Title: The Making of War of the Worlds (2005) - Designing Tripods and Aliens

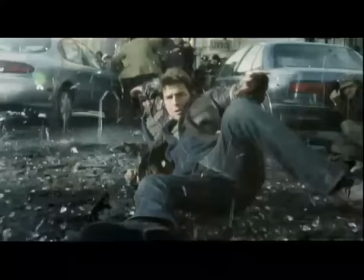The notion of the tripods being buried in pods underground was Stevens and I think that when you're working in a genre that's been well explored for decades, you just don't want to do what everybody else has done.
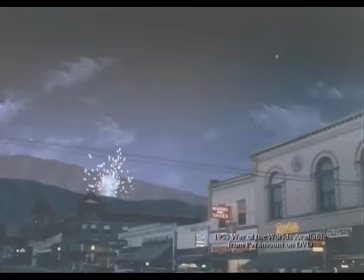And I think he just probably was thinking, well, they always come from space, so he just said, well, what if I go the other way, what if they come from underground?
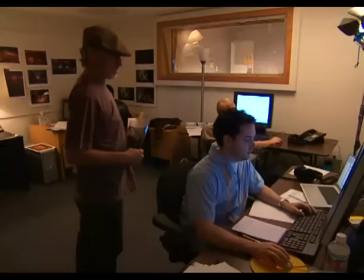And then you work with it from there. A lot of times, a lot of your thinking starts with, what if I go the other way? I want to show, I want to show you this interesting thing.
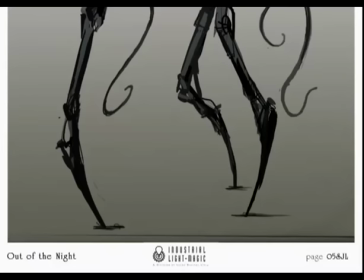Well, Steven definitely had a few things in mind when he came to me with the brief, and it was, you know, the three legs definitely, that it has to be a tripod, and it has to be able to do certain things. There were certain things in the script, and most importantly, first, was to look scary. I wanted the tripods, number one, to be really scary, because they're going to represent what's driving them.
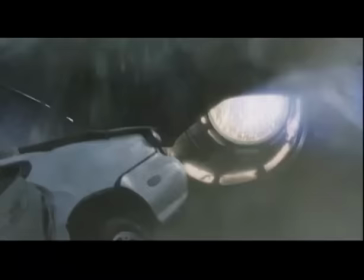And so I wanted the tripods themselves, I didn't want the audience to say okay, okay, it's just a machine, let's get to what's inside, let's see the aliens.
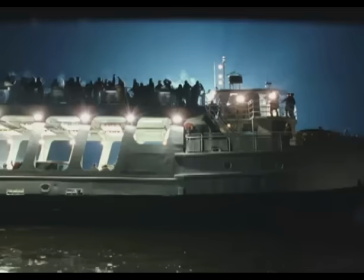I wanted the audience to actually be terrified by what these things look like from the outside.
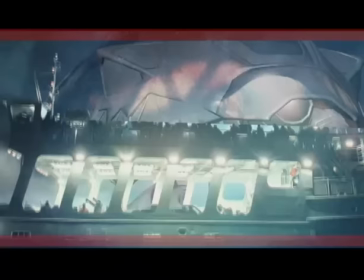So I had the most amazing group of computer graphic artists working on the design of the tripods.
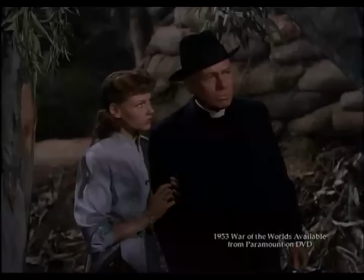Then
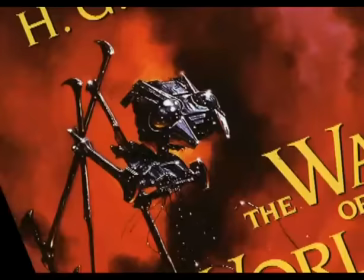we went back and researched all of the wealth of design interpretations that have been done today. And part of it was to be conscious of what had been done, but also to steer away from that because we wanted to create something new and unique.
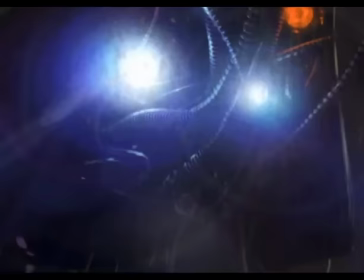And one of the great things that Steven wanted to do was to create something that was iconic, but yet still paid homage and tribute to the original story.
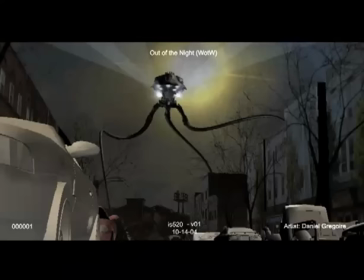And so the whole idea of three-legged was wonderful, because then you had to start thinking about, well, why did they make it three-legged?
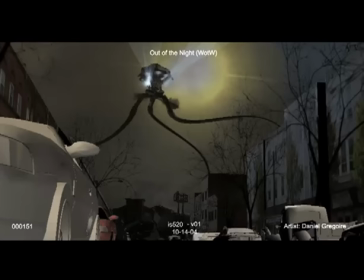And so we had to think about different biology, different physiology, of why they would perhaps make it like that, because obviously for us, we're sort of bipeds and quadrupeds.
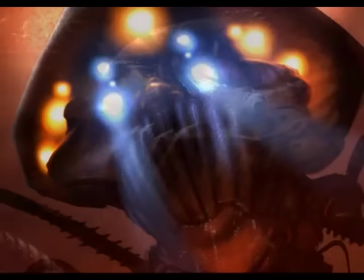And then once you kind of do that homework, then it's really a matter of designing something aesthetically pleasing that looks and addresses sort of what the story needs are.
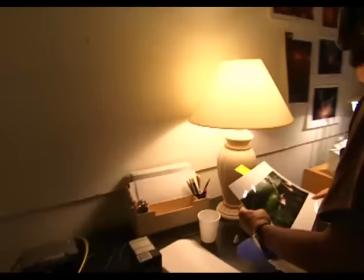And so, in some ways, working closely with ILM, we would do some design, they would do some designs, it would dovetail together, Stephen would basically give us feedback on what works and what doesn't, and then we'd go back and we'd do our own interpretation, and it just kept going and going and being refined. The original ideas that we had discussed about was that the tripods were pretty much mechanical, and they are mechanical.
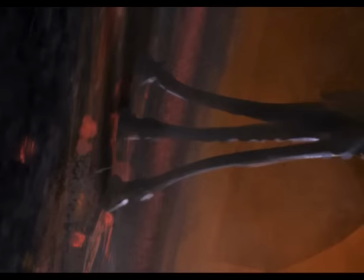They're not a living thing at all. But as we got into it, started animating them and looking at them, they'd become a little more lifelike in their movements.
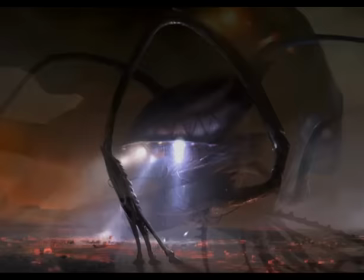I remember seeing the designs of the tripod and going, wow, it looks like a Sherman tank atop these long, spindly flowing legs.
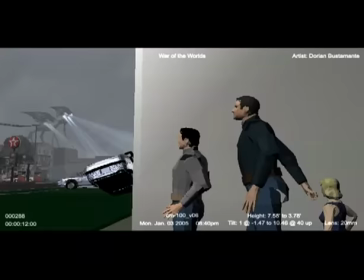And picturing it in movement, these legs in a graceful flow, it's almost like watching a giraffe. And you're not realizing how much ground it's actually covering because you're hypnotized by this wonderful motion.
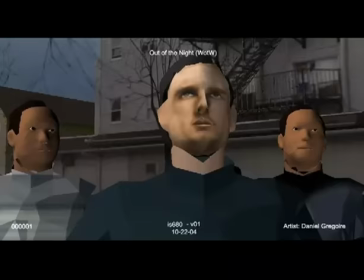And then contrast that with, it could be lethal at the drop of a hat with the tentacles and everything. So I thought it was a wonderful character in that sense. The lights coming off of it, the size certainly was all from the book,
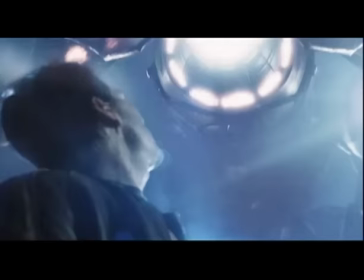and we just took it there as a starting point and really made it able to act and react with its environment and with the human actors,
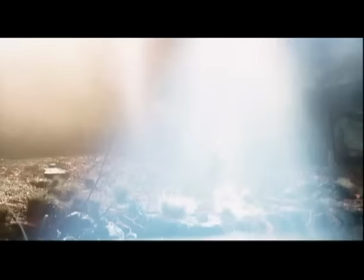basically.
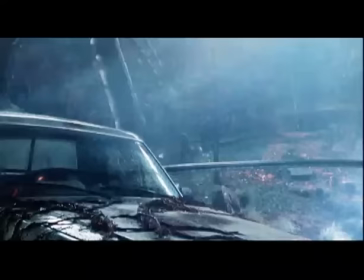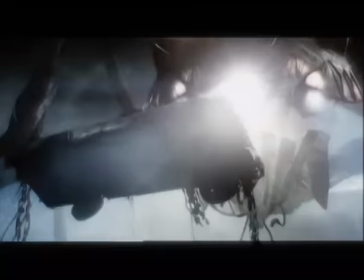The tripods had three legs, and so threes are the guidelines for how we were designing most of the things.
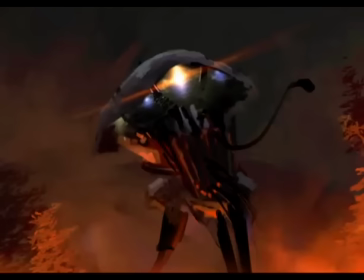So there were like three eyes, three limbs, three fingers, and the aliens, of course, were three-limbed, or just some odd, you know, configuration.
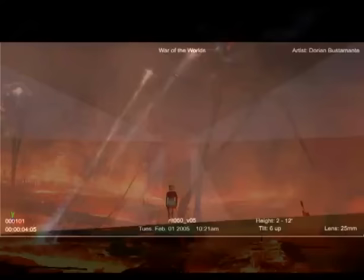And it really made it compelling because just the fact that you have three legs dictated a different kind of movement and a different kind of form. So the tripods in themselves, I think, have become very iconic in terms of what the aliens are.
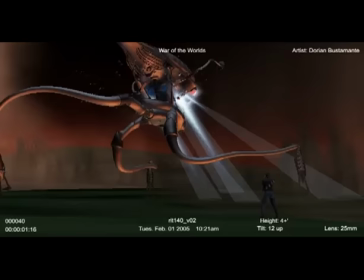Just the fact that there are three symbolizes the difference between our culture and theirs. It has a kind of terrestrial buoyancy in the sense that it is walking on the Earth and there are laws of gravity,
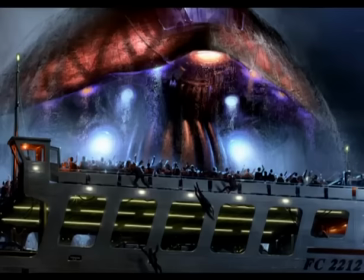but yet it has this kind of flow to it that is essentially aquatic.
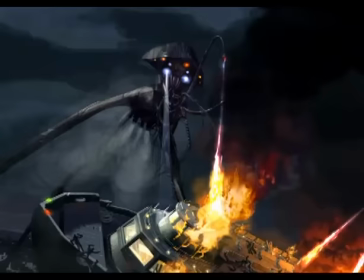And there is a lot of aquatic characteristics of the tripod, such as it's almost like a jellyfish atop, the long legs underneath.
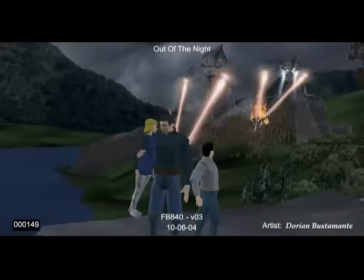It has the tentacles of like a squid or an octopus. So all these things, again, it's on the land, but it has aquatic characteristics.
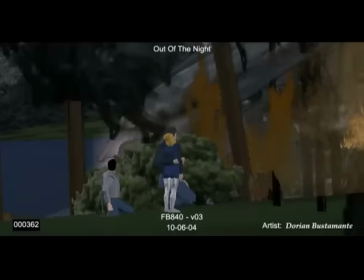Steven kept saying these things move like really scary ballet dancers. It's so interesting.
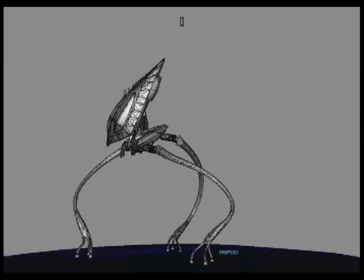Like, you don't normally think of a monster moving like a ballet dancer.